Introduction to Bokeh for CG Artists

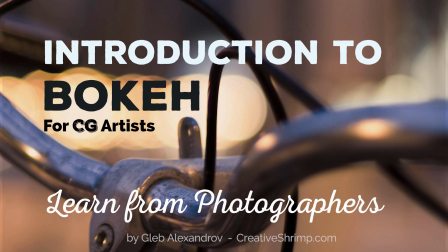(0:00)
Hi, my name is Gleb Aleksandrov and on this episode we'll talk about Bokeh. It will be introduction to Bokeh for CG artist, as you can read on the title.
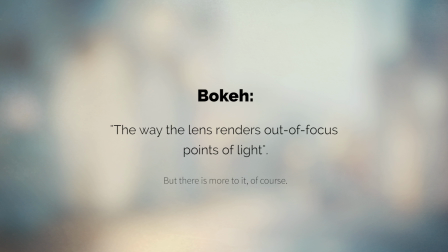(0:12)
First of all, I'm not sure how this word is pronounced. I suspect that it's Bokeh, but it may be Bokeh. Anyway here's the definition. The way the lens renders out of focus points of light.
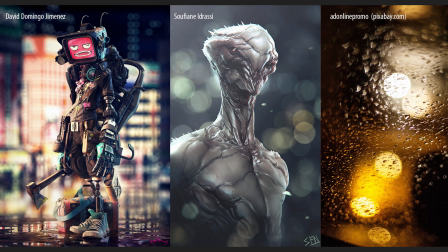(0:27)
Let's look at some examples. Here we have three renders, actually two renders and one photo on the right. The background is autofocus, it is blurred, but it's not just a Gaussian blur like in Photoshop filter.
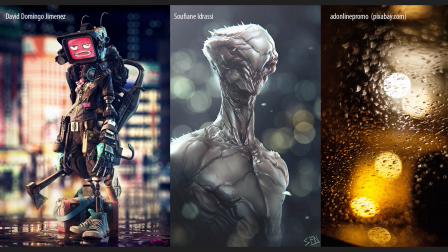(0:41)
You can see the distinguishable circular pattern of light and that's bokeh. So that autofocus points of light can be of different shapes. In photography it depends on the number of blades in the aperture.
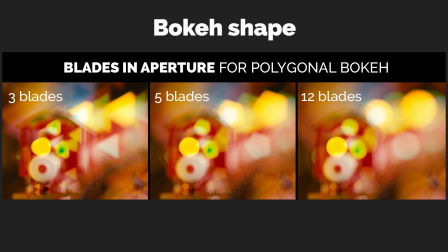(0:54)
Of course, in Blender we don't have an aperture, but we're still able to simulate it. And as you can see, we can control the shape of the highlights. Ok, and how can I use this bokeh in my renders?
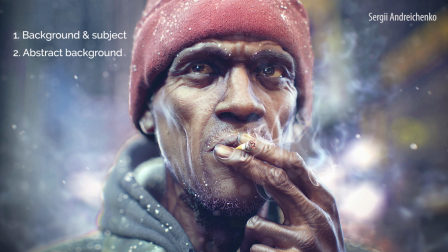(1:08)
Let's look at some examples. First of all, you can use bokeh and depth of field to separate the subject from the background and as a side effect of this separation you achieve the abstract background.
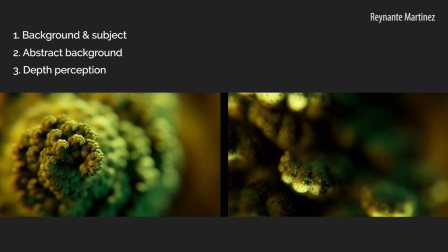(1:21)
Also, bokeh can be used to enhance the depth impression. This effect gives another clue to the viewer of the 3D space of the image.
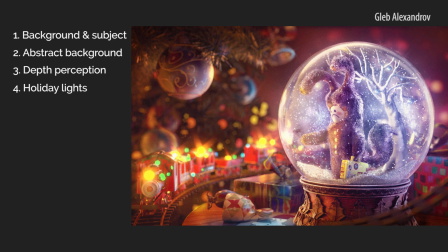(1:32)
And of course you can use bokeh to achieve this holiday lights effect. You probably can remember thousands of images like that.
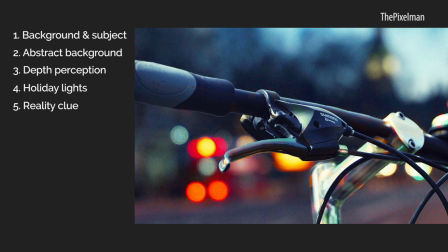(1:42)
Another very interesting thing is that bokeh and the depth of field is linked to photography itself. so if you're trying to simulate the photoreal imagery try using bokeh
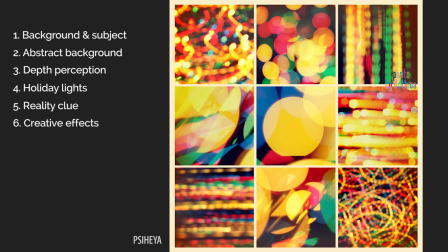(1:53)
and of course bokeh can be used for all kinds of illustrative creative effects like you see here okay now when I have an idea of
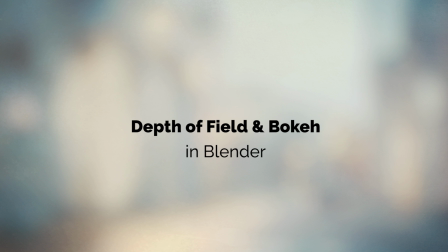(2:06)
where can you use a bokeh how to do it in blender and nothing
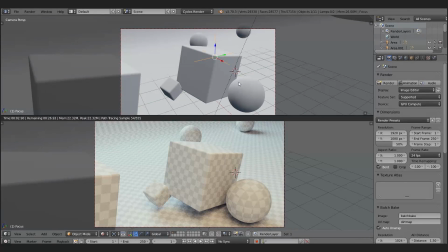(2:10)
can be simpler as you see here I'm creating an empty which
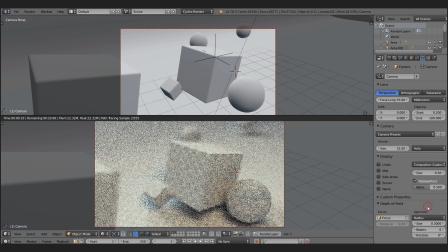(2:16)
will serve as a focus point and then I'm increasing the radius for the aperture of
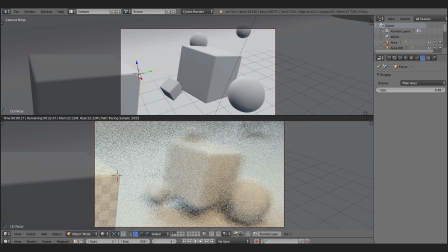(2:21)
the depth of field in the cycles camera and instantly you can see
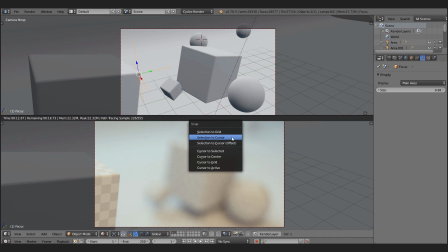(2:26)
that we apply the bokeh effect and now I'm just moving the focal point by snapping it to various objects in the scene and I'd like to point out one more time that our focal point is the empty.
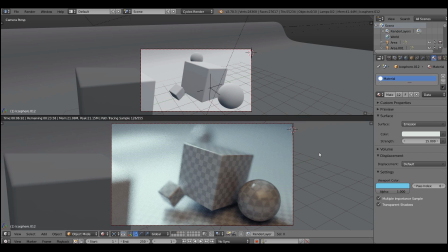(2:39)
fine let's add some lights to demonstrate the bokeh effect more clearly okay
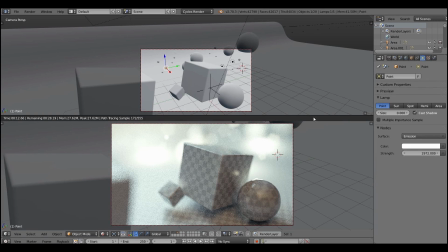(2:46)
here we go now we have some lights and you can see how it
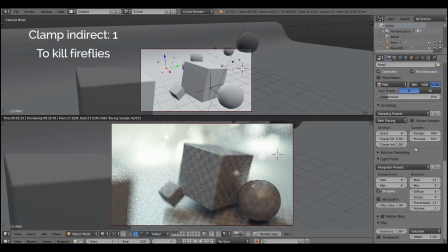(2:50)
affect the bokeh in the background so I hope this little introduction to
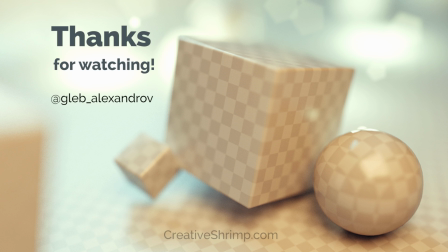(2:56)
bokeh effect was useful to you I'm Gleb Aleksandrov and you can read the full article at creativetrium.com thanks so much for watching this crap and goodbye